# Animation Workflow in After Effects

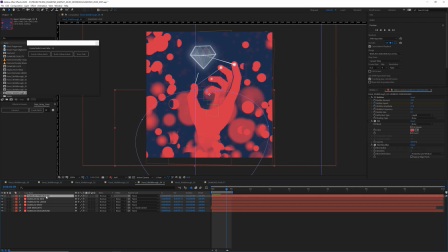And then we have some big blurred bubbles in the foreground, which are isolated to be right in the front. Then there's a few more little touches on top that give it a little more believability, I think.
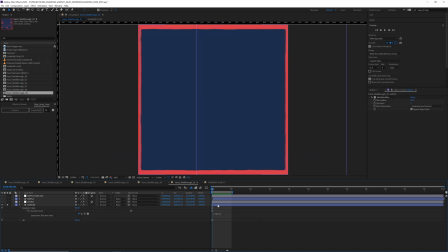So there's a border layer.
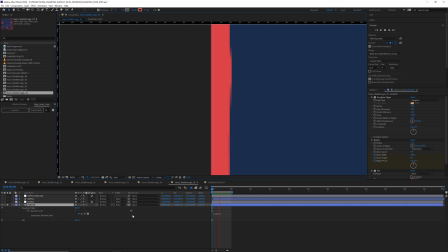This has roughened edges with a time expression on the random seed that may dance every frame.
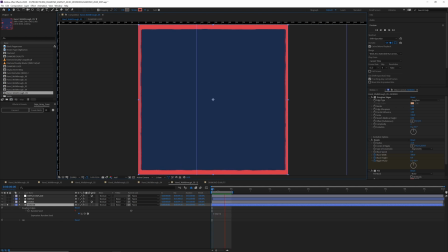And then this also has a ripple effect at the beginning and end of the loop for when the hand breaches the border. I also put this ripple that happens with a displacement map. So how this works is wherever there's this black value of this ripple,
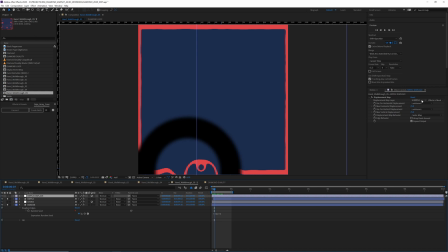the displacement map that's on an adjustment layer references the ripple and affects everything below it. So if I turn on this adjustment layer, you can see how this is starting to affect the border.
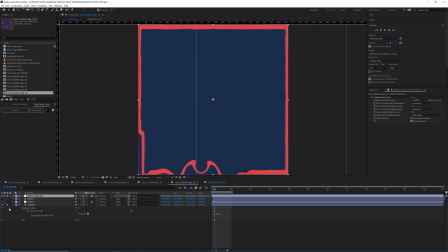And I'll go ahead and turn this off. And if I turn on all my other layers,
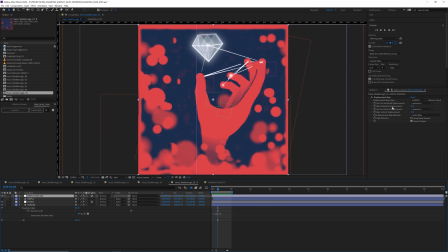it's subtle, but you can see it affecting everything below it. And I'll really crank this up a lot, and you can see it affecting it a lot more. And so I think that subtle ripple helps add a lot to this entrance of the hand in and out.
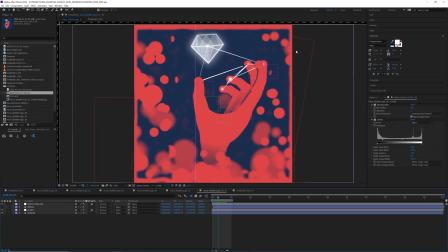Then I also really wanted this gooey lava lamp effect, and you can see it on the edges here where bubbles are kind of morphing into the border.
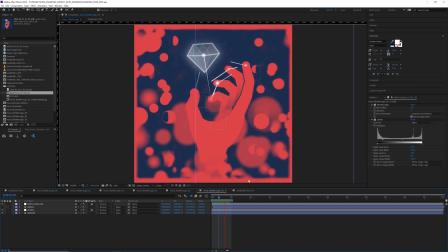And if I turn it off, you can see the difference that it makes. So I'm just going to go ahead and delete this layer and remake it so you can see what I'm talking about. So I'm going to make a new adjustment layer. We're going to apply a fast box blur.
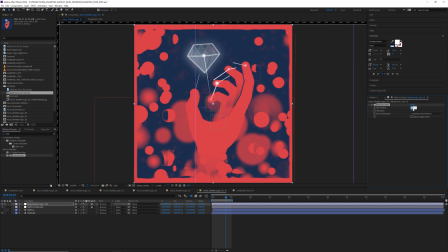And let's put this at maybe, we'll do 7, just so you can really see, and repeat edge pixels. And then we also want to add a levels to it. But we want our levels to affect the alpha.
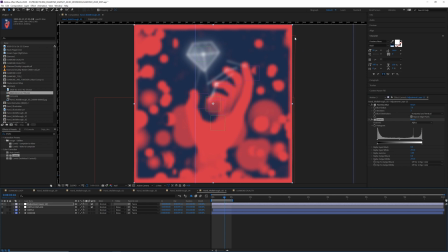Ooh. Now you can kind of see the morphiness that's happening here. But I want to mask out the areas that I don't want it to affect. So I'm going to add an ellipse to it. And if I just double click the ellipse, it'll automatically mask to the bounding areas.
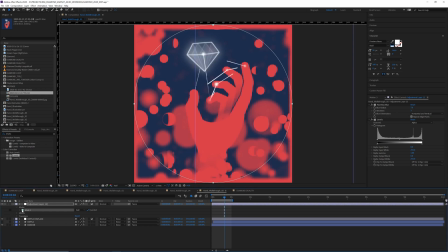And then I'm going to invert it. So now I have a pretty good mask that's happening. And I'll just go ahead and feather this out to maybe 150. And I'll tweak it so I can maybe have it come in on the bottoms more and in on the edges. So we can really have things morphing to the border.
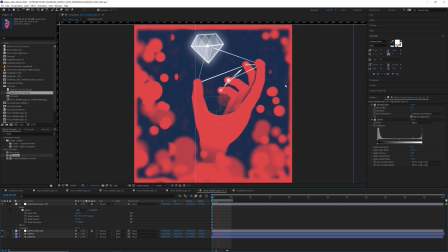And now we have this really kind of nice gooey blur everywhere.
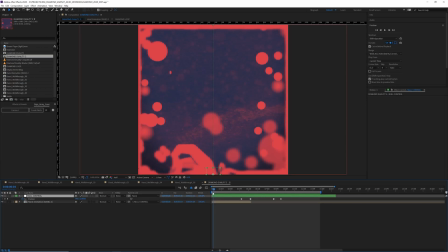Nice. So now we need to create our full loop. I have my original composition here attached to a null object, which is going to slide up and then slide back down.
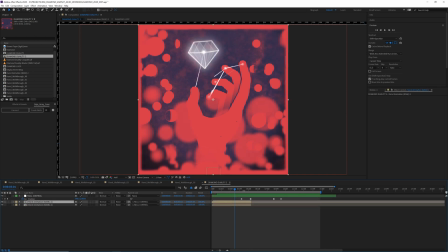So I'm going to go ahead and duplicate my layer and move it over to this slide point.
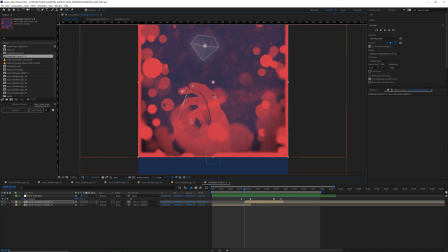I'm going to just move the anchor point to the bottom and then flip the layer. And so this should take care of the original flip.
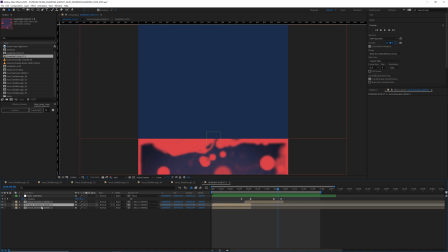And then I'm going to take the original layer, duplicate it again, and bring it back to this point.
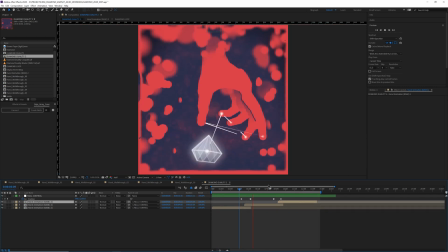Okay, so this is looking about right.
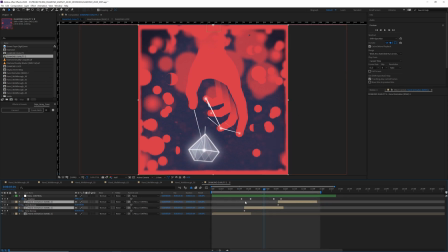And then we want to time remap these layers so that we have something happening here.
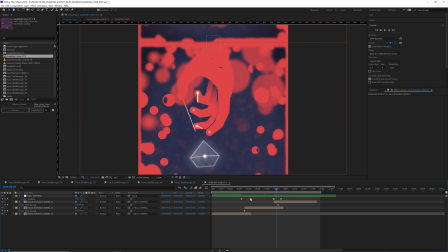And this is going to be still right now, but this movement is so fast that it shouldn't really matter.